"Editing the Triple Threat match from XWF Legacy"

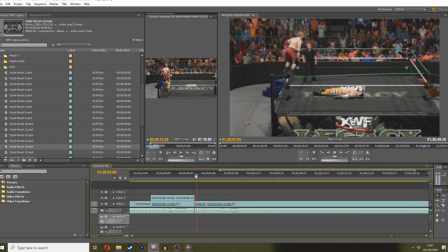But in the moment, in the speed of it, you go, bang, cover.
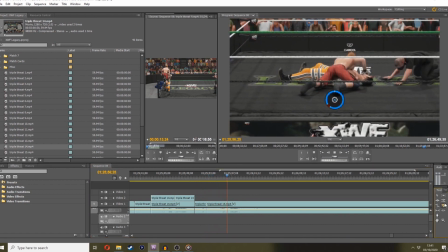It works. One, two, three, and that's a kick out.
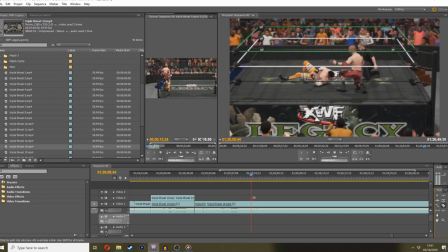So we got the audio there.
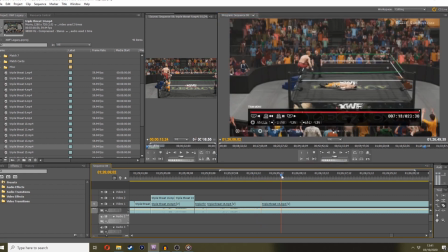I've gone to highlight reel, so again, we can capture footage that isn't going to show that Jacob Drake is not in the match.
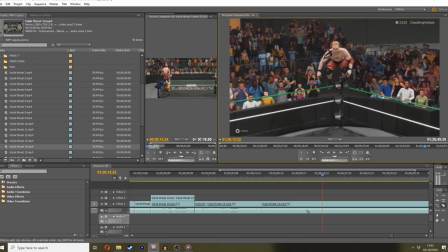And it goes from sort of here.
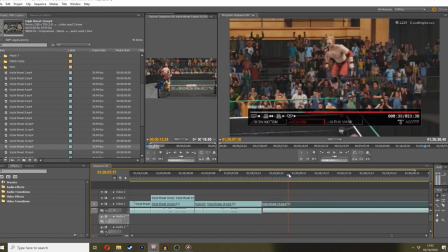And that splash goes bang. And I wanted a better angle where you can see a bit more hazard.
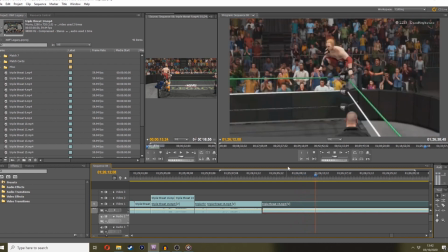Big splash. Is that the one? Bang.
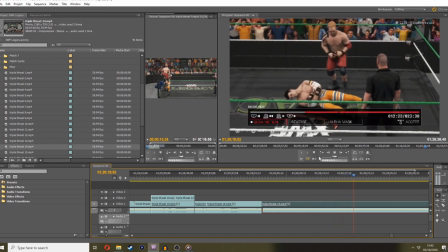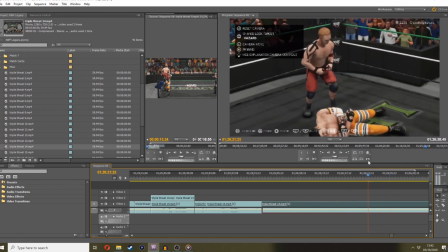And then the pin there. Okay, that's fine.
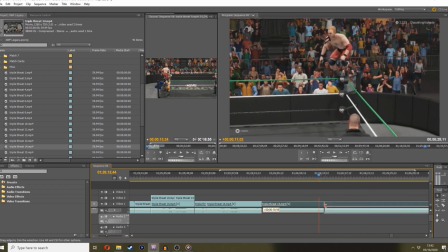So we're going to sort of go from here with the big splash.
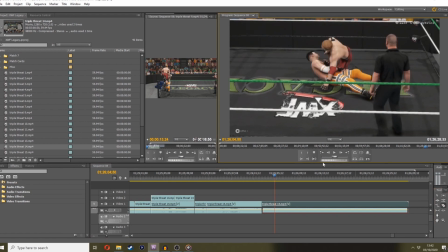Bang, hits that. And then, if you remember, we spliced it sort of when he lifted his arm up there.
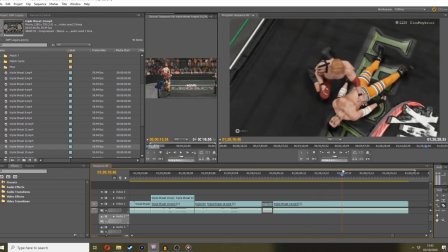And we're going to change the camera angle in highlight reel, and the pin's going to come straight from it.
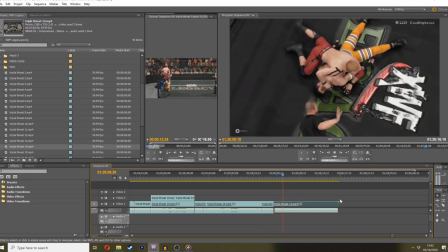So it goes, bosh, lands on him, straight into the cover. One, two, and a big kick out.
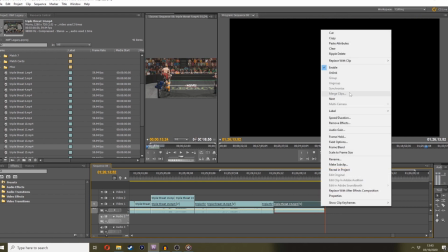And we'll stop it there. Remove both these audios.
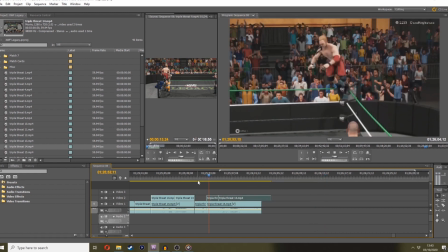And again, I can just put these directly over the top of the original in-game capture, and you should get the sound in place.
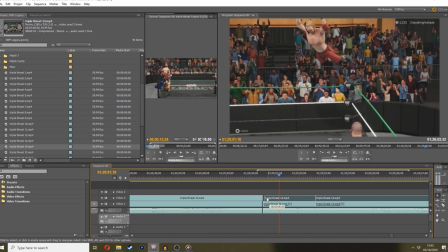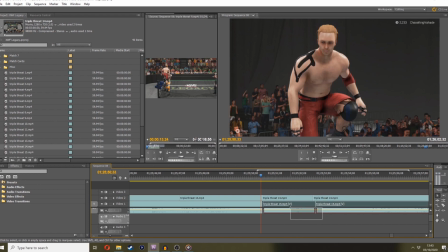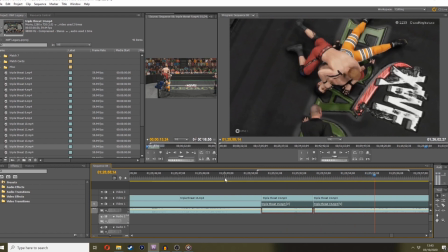Bang for the cover. Where's the ref? One, two, three.
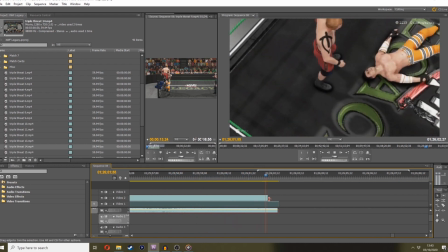And a kick out. Perfect. Cut that there, and then we're going to go to part 15,
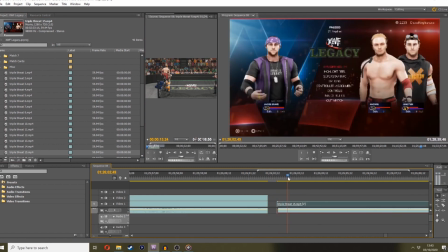which is okay.
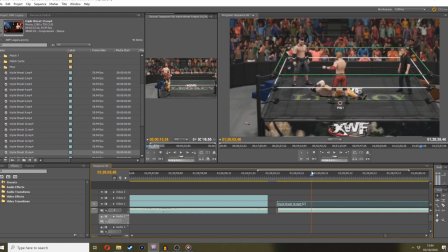So I've done a triple threat here with two controllers, so I'm relying on AI heavily to do what I want it to do, because I've needed all three of them in the ring for this. Oh, you're kidding me. Do I break the pin? I broke the pin.
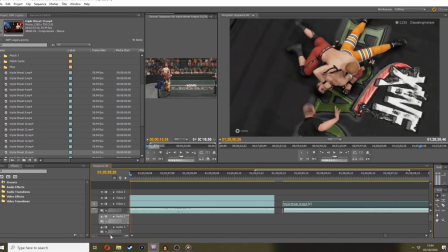Okay, that's fine. I completely forgot. So, we want to hit him with a splash. Go, one, two. Now, if you notice, very annoyingly, this is a lateral press pin.
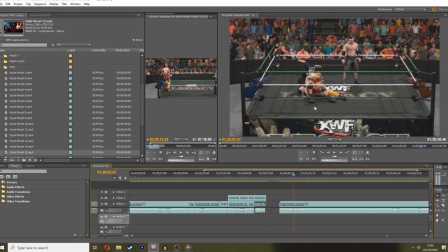Whereas, this animation here is actually a leg hook, and I've obviously not cottoned onto that when I'm recording. So, what we're going to do is, we're going to have Drake break it at the last second to try and obscure the fact that it's a leg hook.
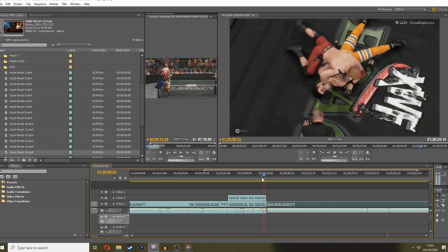It's like one, three, bang. See what I mean? It's so quick, you don't even notice that it's a leg hook. Three, bang, breaks the pin.
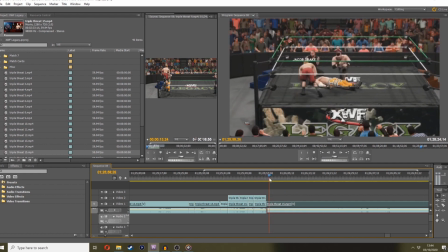That works. Now, I remember having a bit of trouble with what I wanted to do next here. So, I think I'm going to clothesline him out of the ring. I'm going to put a cut there just to be sure, just for safety.
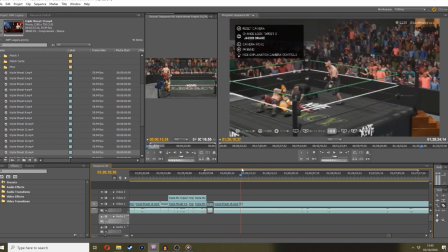But let's see what I actually did. So, well, I've got a custom angle for that. Do you want to use that?
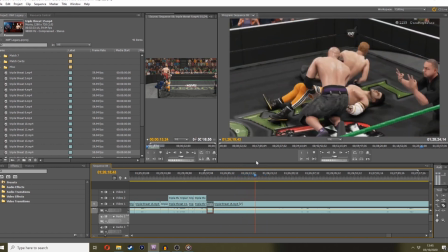Because that obscures the leg hook even better.
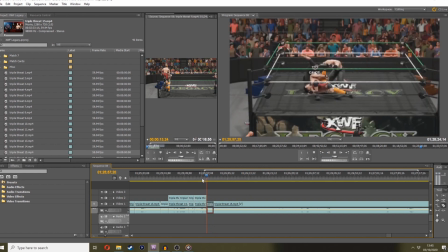I don't know, actually. I quite like the in-game footage break. I think that worked quite well. Bang. We'll go with that. Now, what do I actually do here? Do I line him out the ring? Or I cannot remember. Ah, look. See, this is the triple threat problem, man, because Junction starts getting up, and he's AI, so I have to restart the match.
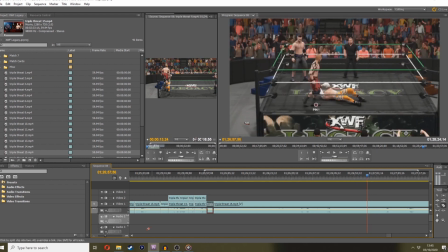Repeat, you know, get him into position where I want him. I put him on easy mode, obviously.
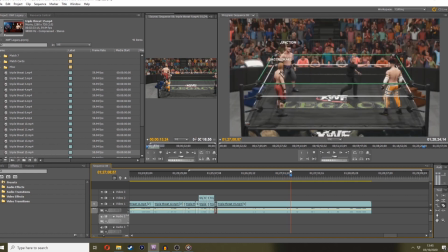Put him where I want him. Started doing moves by accident. Get him down.
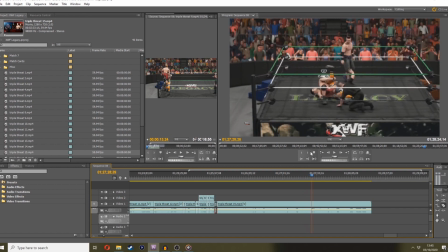Put him where I want him. So he's there because he's just been pinned. Drake breaks the pin. I've tried to sort of reshoot that moment.